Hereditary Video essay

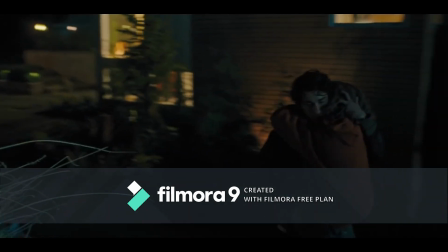Hereditary is a 2018 supernatural thriller written and directed by visionary filmmaker Ari Aster.
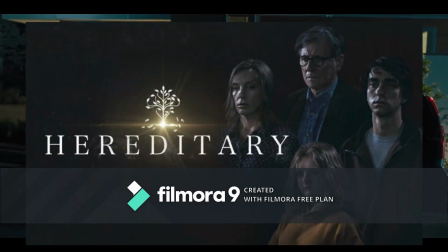The film focuses on the Graham family, an upper-class family made up of four members, Peter, Charlie, Steve and Annie.
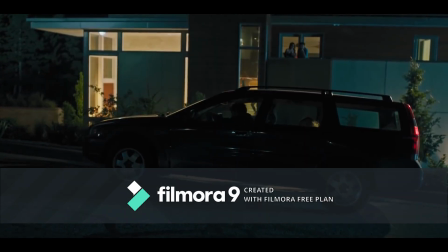After the surprise death of Charlie, the youngest,
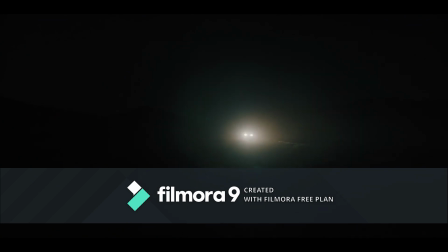the family begins to turn on each other, all while a looming supernatural presence gradually makes itself known.
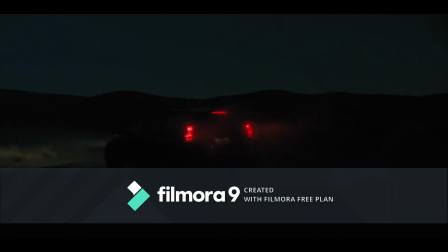Hereditary is a highly detailed, highly symbolic melodrama that explores ideas like destiny and identity. For the purposes of this analysis, I will primarily be focusing on Charlie and Peter.
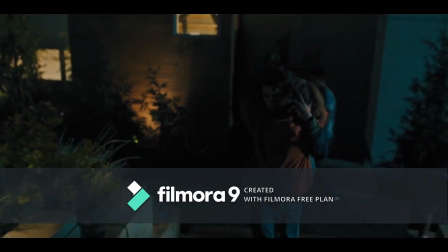The scene begins with Peter carrying Charlie towards the car while she gasps for air. It's already communicated through Peter and Charlie's body language that something is wrong.
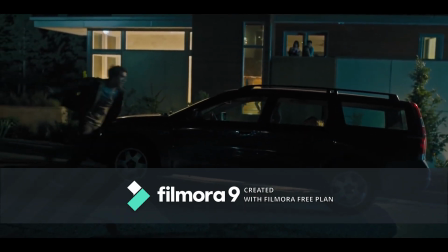The subtle and foreboding music give off a sense of tension even before we understand what is happening in the scene.
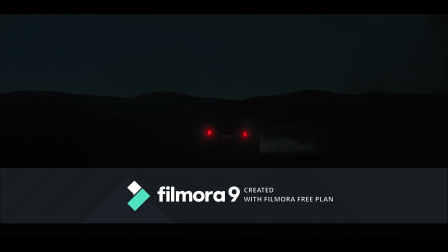Later, Peter frantically drives down a dark road in the middle of nowhere with Charlie in the backseat.
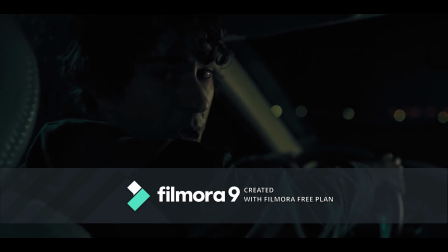The scene immediately sets the pacing and gives the audience little time to register what is happening.
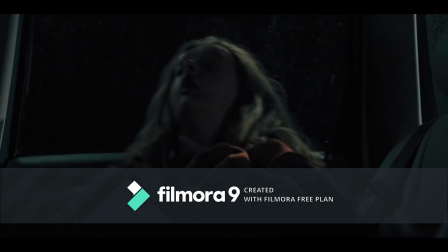Once we see both Charlie and Peter, even before we know the details, Charlie and Peter's reactions communicate that whatever is happening is only getting worse.
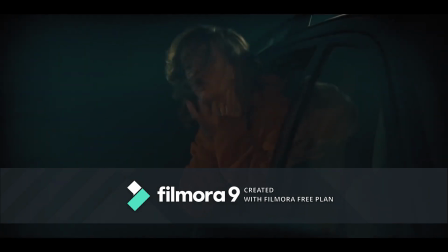Both characters are panicking and there is little time to waste. This frantic pacing mirrors the character's anxious and fearful emotional states.
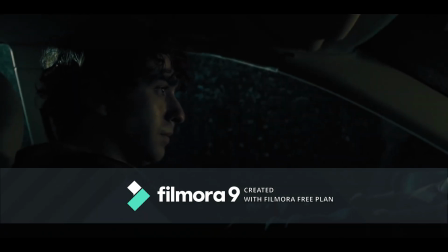At this point, both characters have easily identifiable emotions and goals. Get Charlie to the hospital.
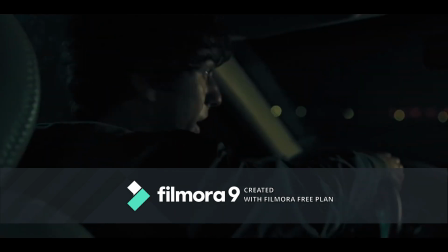Seeing Charlie panicking, Peter tries to reassure her that they are almost at the hospital.
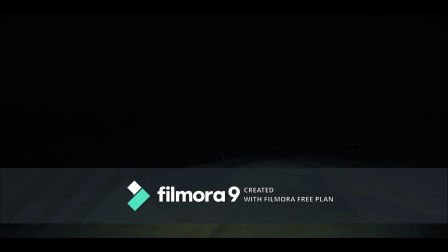This was most likely a lie of love as both characters are in the middle of nowhere surrounded by total darkness.
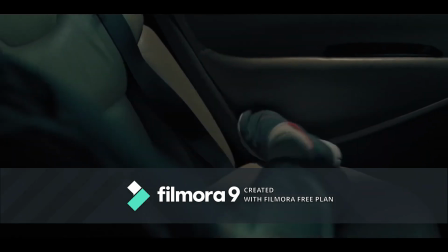At this point, Charlie rolls down the window desperately gasping for air. Her legs thrashing against the car show that Charlie is struggling more severely than the previous scene.
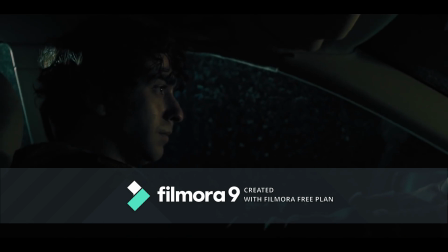Peter's intense breathing and tight facial expression show us an increased anxiousness seeing how quickly Charlie's condition is worsening.
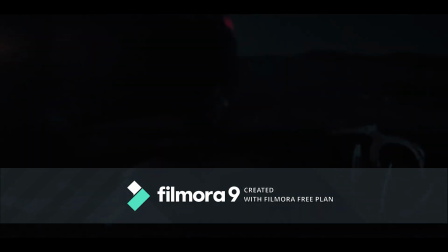Unexpectedly, Peter spots an animal carcass on the road and swerves to avoid it, which unintentionally leaves to Charlie's brutal decapitation.
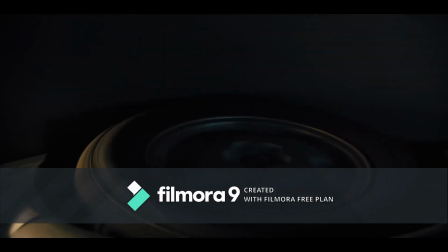The car stops just as quickly as Peter notices what has happened.
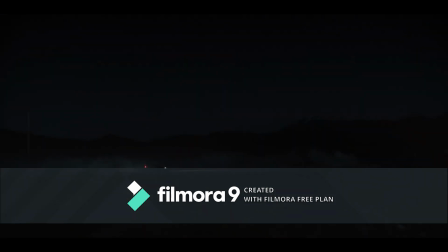This scene is graphic to say the least, and it changes the way the audience feels about Peter as a character.
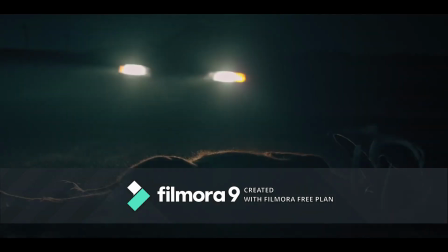Peter's manslaughter of his sister, while somewhat circumstantial, was still prompted by Peter's negligence and now bathes him in an extremely negative light.
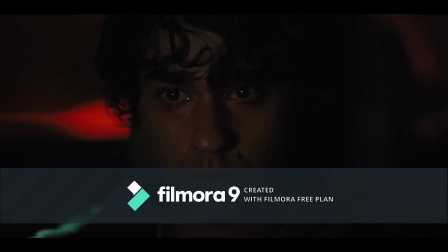This scene essentially shows the outcome of trusting an unreliable person with precious cargo, i.e. trusting Peter to look after Charlie. Stunned by what has just happened, Peter sits motionless in the car, struggling to comprehend the immensity of his actions. The audience and Peter's worst fear has come true, and Charlie is dead.
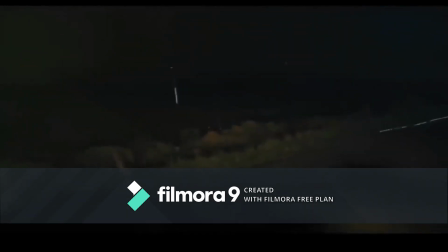Still in shock, Peter attempts to look in the rearview mirror briefly, seeing Charlie's decapitated body.
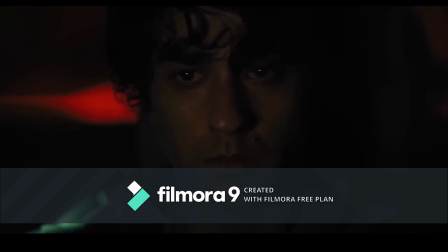What he sees is two confronting for him, and he looks away quickly. A few moments pass with Peter still locked in place, staring into nothing.
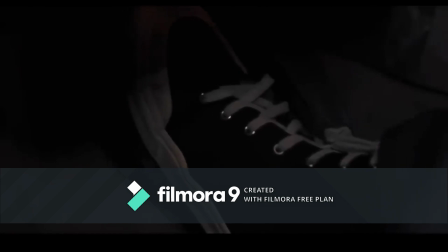Peter then eases his foot off the brake and continues to drive home in a state of shock. The darkness and isolation only blanket the inevitable consequences of Peter's actions, almost exacerbating the situation by forcing Peter to deal with everything alone.
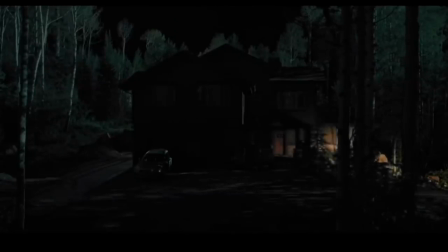Peter disassociates from the situation much like how he drives away without facing anything. Peter is not equipped to handle the emotional pressure he is under.
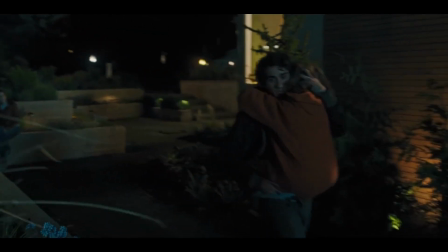In conclusion, this scene emphasizes Peter and Charlie's character traits.
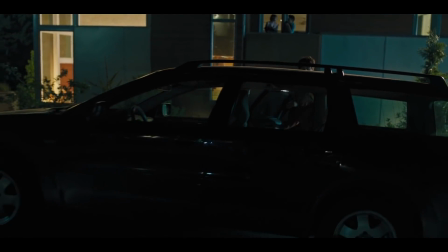Charlie is a dependent child that needs the full attention of her family to function, and Peter is an immature teenager that is prone to making poor decisions.
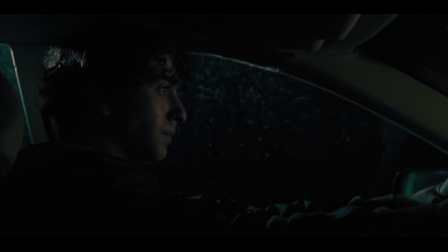Even as a standalone scene, the characters' emotive responses summarise their personalities.
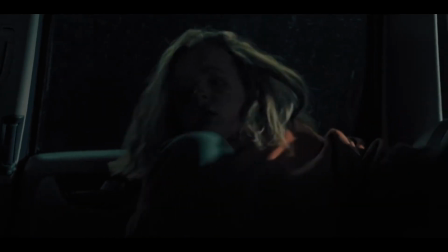This small segment completely encapsulates the characters we see on screen.
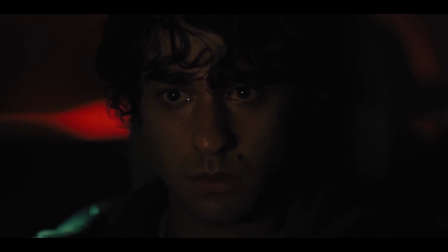Looking into Peter's expressionless face in the last scene, I feel as though Peter recognises how his decision-making will affect his image and standing with his family and others.